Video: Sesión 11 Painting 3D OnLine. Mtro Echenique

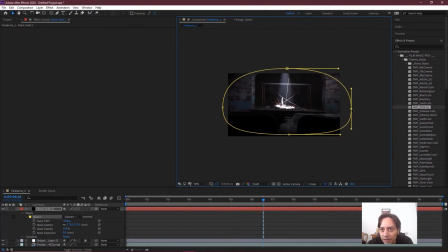Quede más dentro del compositing.
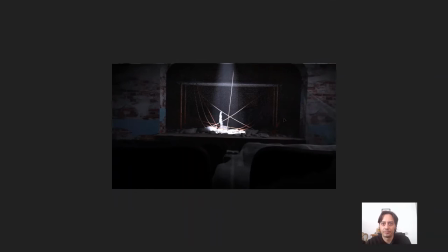Algo como eso.
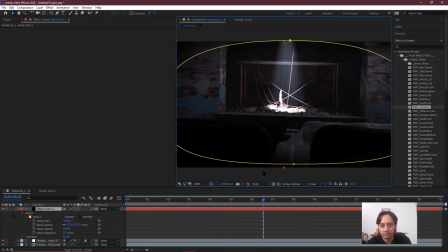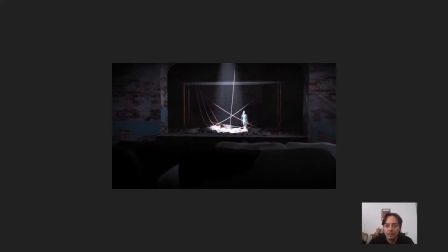Una pequeña máscara negra alrededor.
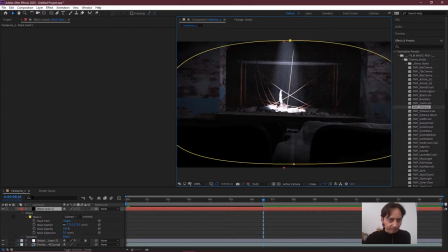Y bueno, cualquier experimento que ustedes quieran hacer, yo ya lo voy a dejar así.
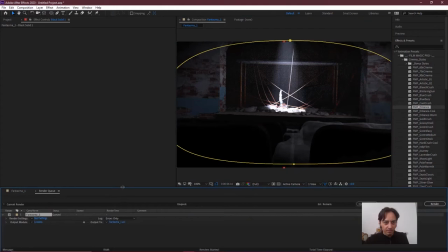Voy a exportar esta composición, añadir a la cola de renderizado.
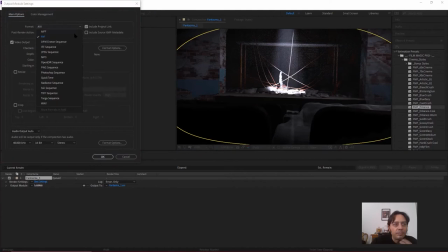En este caso, la voy a sacar como un QuickTime. El formato que voy a utilizar es el
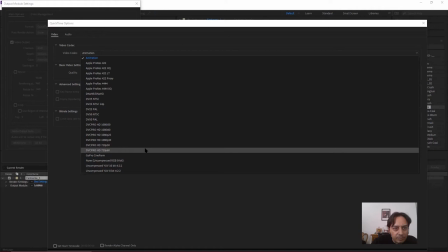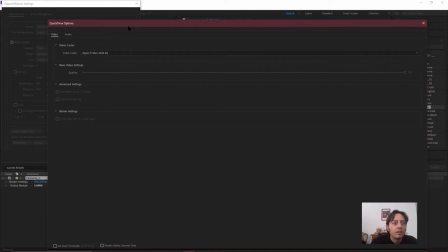puede ser este Apple ProRes.
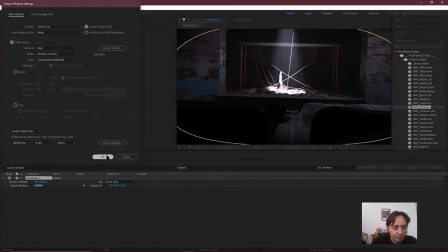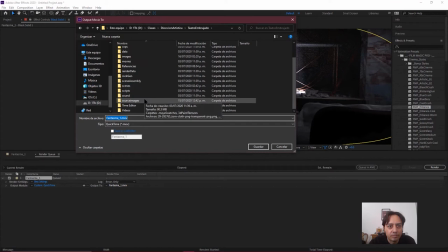Me voy a mandar a un director específico para no andarlo buscando.
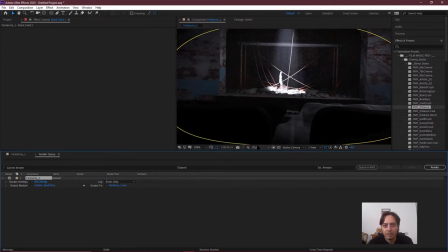He hecho tal vez imágenes, el mismo, y guardar y renderizar.
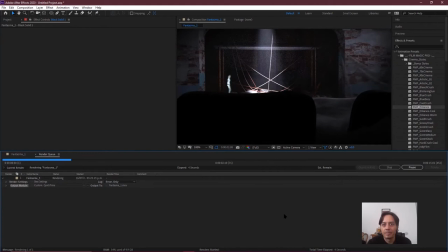Bueno, podemos ver cómo hicimos para hacer un movimiento real de cámara. Es un movimiento realista de cámara porque usamos una cámara real para hacerla.
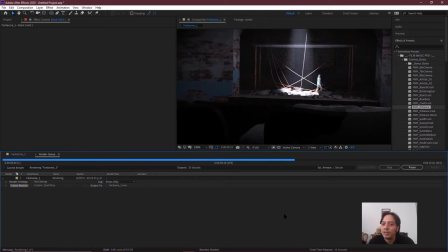Extrajimos el movimiento de esa cámara para utilizarlo dentro de una escena tridimensional. Y bueno, pues eso le da toda esa sensación de realidad, ¿verdad?
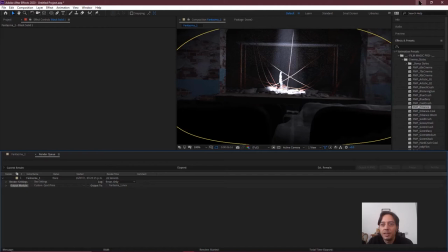De ser objetos grabados con una cámara real.
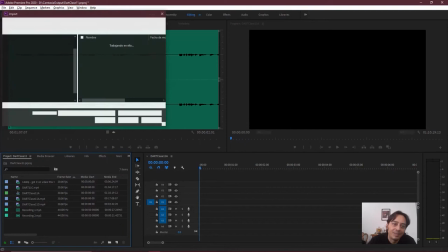Bueno, pues una vez que ya terminé mi render, me lo voy a traer a Adobe Premiere Pro.
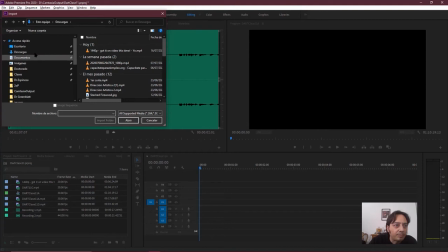Esto todavía le falta un buen audio para que funcione de manera correcta. Vamos a nuestra carpeta de clases. Dirección artística, teatro embrujado,
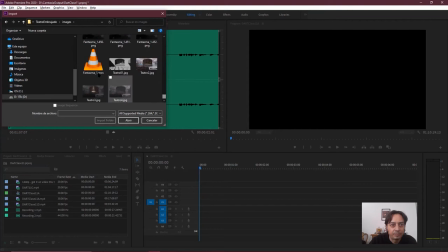imágenes, buscamos nuestro video, y aquí está, y lo voy a
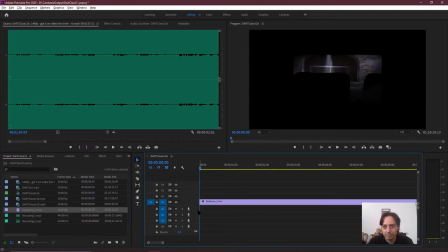acomodar en esta composición,
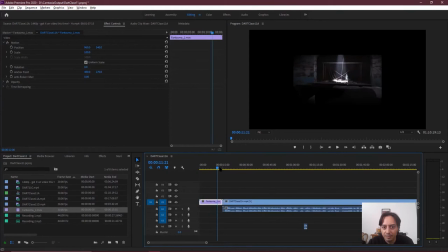para cambiar el tamaño y que ocupe toda mi pantalla, porque esto lo voy a integrar a la clase. En el caso de ustedes no es necesario que hagan esto, pero yo como lo voy a integrar a un video que tiene un mayor tamaño,
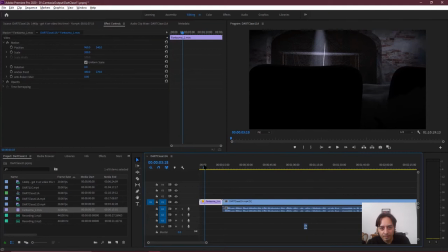quiero que ambos tengan el mismo tamaño, entonces le voy a subir la escala aquí en los efectos y vamos a ponerle algo de audio.
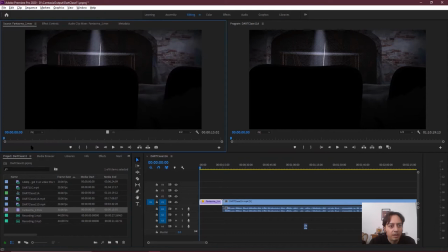Bajé de internet unas grabaciones de una voz fantasmagórica, aquí están,
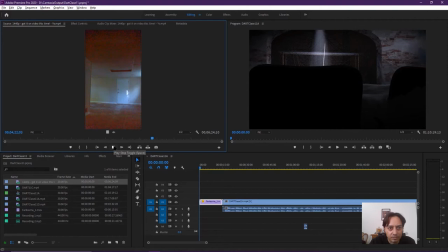de este tipo que tiene fantasmas en su casa. Severo caso de fantasmas en su casa. Voy a desechar obviamente el video. Yo únicamente me voy a quedar con el audio.
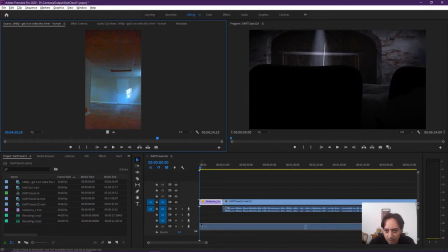De hecho, eso lo puedo hacer desde aquí. Puedo sacar el puro audio.
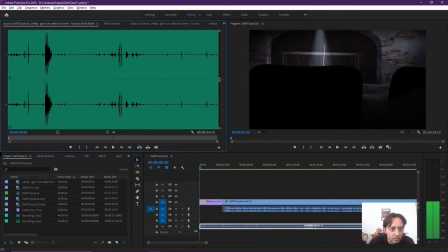Es correcto.